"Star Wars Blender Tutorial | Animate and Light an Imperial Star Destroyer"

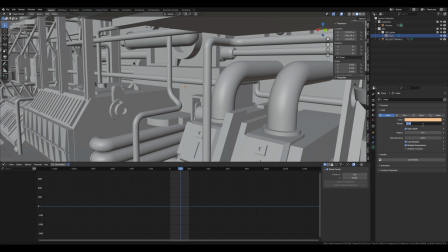This orangey colour, about 1000 watts and a radius of 1, seems to look the best.
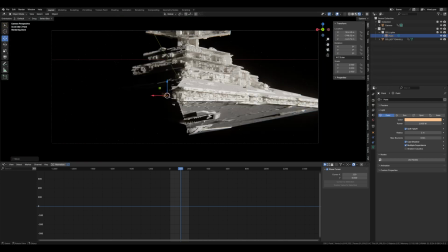And once you've made one and positioned it sort of where you want it, you can jump to number 7 on the numpad and then start placing them along the sides.
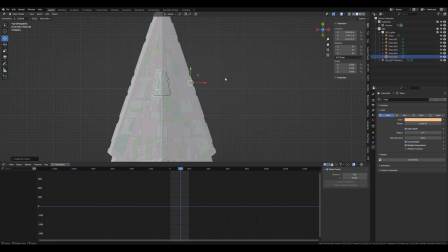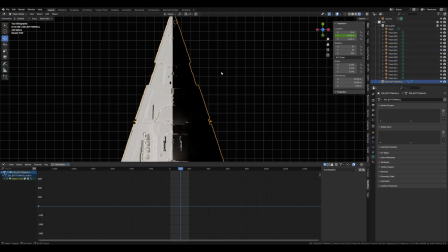Once you've placed them, have a look at them and maybe move them around a little just to break up any patterns.
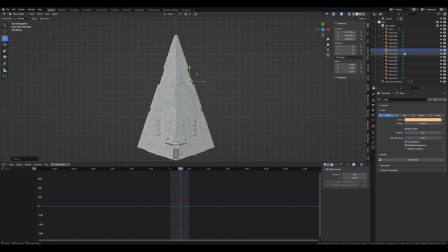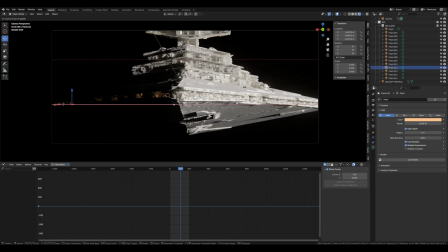And then lastly, what I did is I thought the shadows were a wee bit too dark on the underside of the hull. Jump back into the world shader, and at B mix value, take it from pure black to a value just above it.
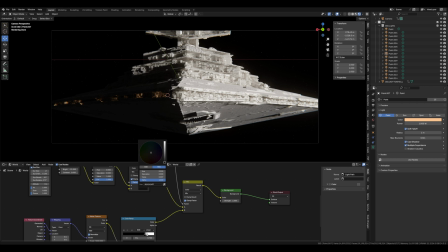And that'll give the underside of the hull just a wee bit more light.
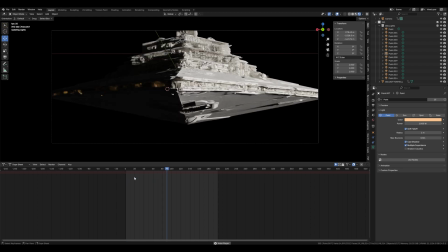And there we go, there's a sped up process of how I managed to do the ISD shot. Hopefully you can take the principles of this and do it into your own shots.
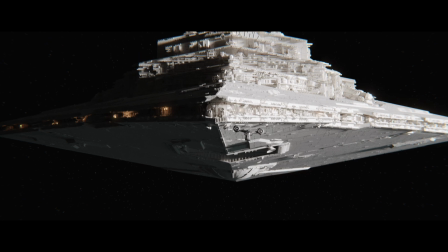I'd love to see the results. Catch you soon.